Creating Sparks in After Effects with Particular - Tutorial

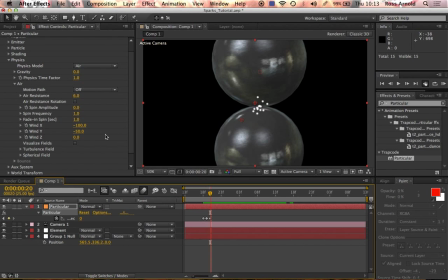(4:14)
Okay. Then what we want to do is we want to add a turbulence field. So scroll down a little bit, go to turbulence field. And we're not going to increase the effect size because that looks a bit dodgy. We're going to do the position. So I think we're going to do that to around 40-ish.
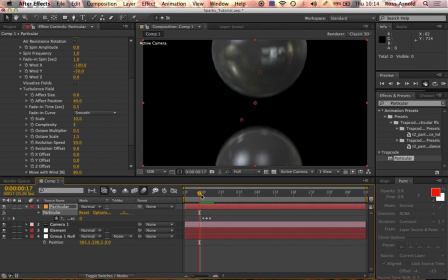(4:32)
That just basically means as the particles are moving through the air, they're going to wobble around as if there's, as if there's turbulence. So they have this random sort of movement as they float away. And then we want to increase the scale of that to 20, let's say.
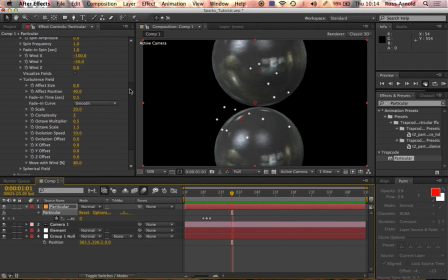(4:51)
Then we want to do the spin frequency, which is, where is it? Why am I being blank? blind. Here it is. So I think I increased that to around 5 as well.
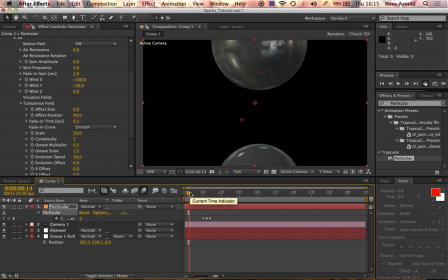(5:06)
So that's... Do you know what? I'm not even going to lie. I don't know what that actually does. I imagine it makes them spin more frequently. But it always looks better once I've done that because it gives them a bit more of a random sort of movement.
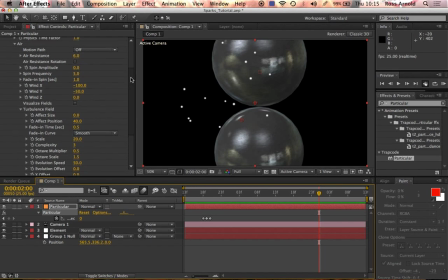(5:23)
So then we also... I think we should go back up to the emitter and we'll do the velocity random up to 50% to give them, because we really don't want they don't want to look uniform at all. So now let's do the particle life.
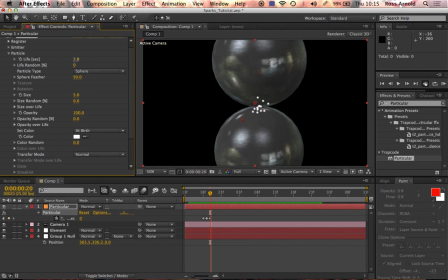(5:42)
Let's sort the particle out. Obviously starts with life, so I'll do 0.8 because we want them to die quite quickly. Now they're going to pop off like that. So we'll change the life random to around 50% or so.
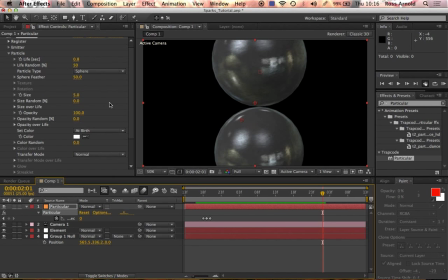(5:58)
That means they're just all going to start dying off at different times. I think we should leave the feather as it is. We'll change the size down to around 3 again. It might change once we start seeing how it looks. This is just to get a feel for where we're heading towards, look-wise.
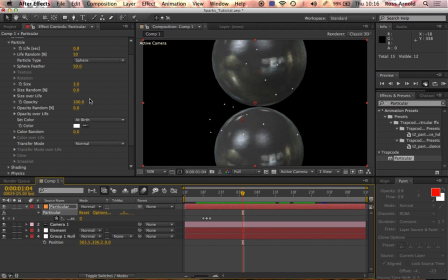(6:18)
Do size random again to make them look a little bit different. Let's do 25. Okie dokie. And the size over life, where are we? I like to do
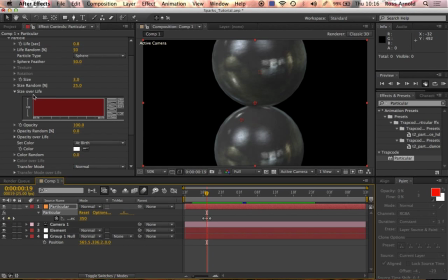(6:37)
a very large burst for when the particles first come out, because then you get like a real, almost like a muzzle flash for when the spark hits, just for a very split second. So let's do that. I really want it to be very quick.
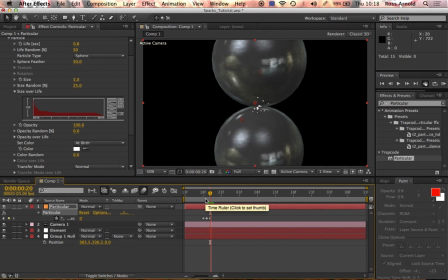(6:56)
A very quick burst on, so it's like just for the very split second they're going to be big enough, and then they turn small as they go further from that one frame. They want to be smaller again, so that's good.
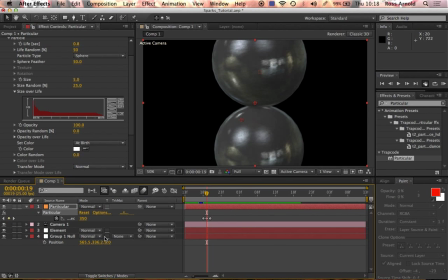(7:14)
Yeah, and obviously once we add on motion blur for this, it gives that really cool sparky effect, and then they turn into the actual embers. But I'm going to turn that off for now. So, what else do we want to do? Just wiggle that down.
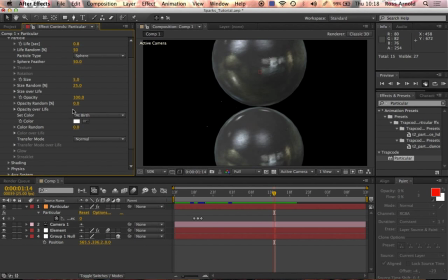(7:36)
We'll do the opacity random to about 20%. Just again to give it some variance in how each individual particle looks. We're going to set the color to over life, and then
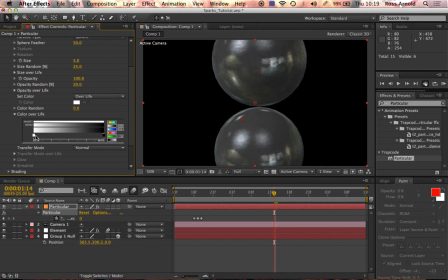(7:53)
we'll wiggle that down. We'll choose this one gradient, bring this all the way here.
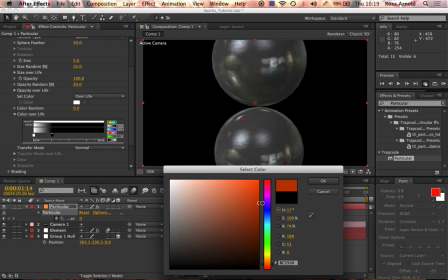(8:01)
We want the second one to be a dark orange, not too brown but not too bright either. That's good. And then this one we want it to be a very yellowy orange. That's something like that's good, maybe a little bit lighter than that.
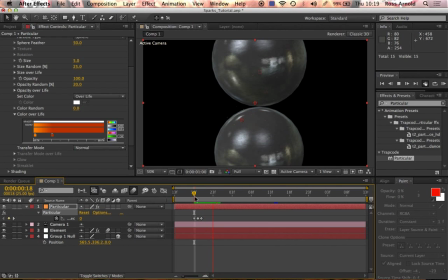(8:19)
So it's very bright at the beginning, and then they turn darker as they go.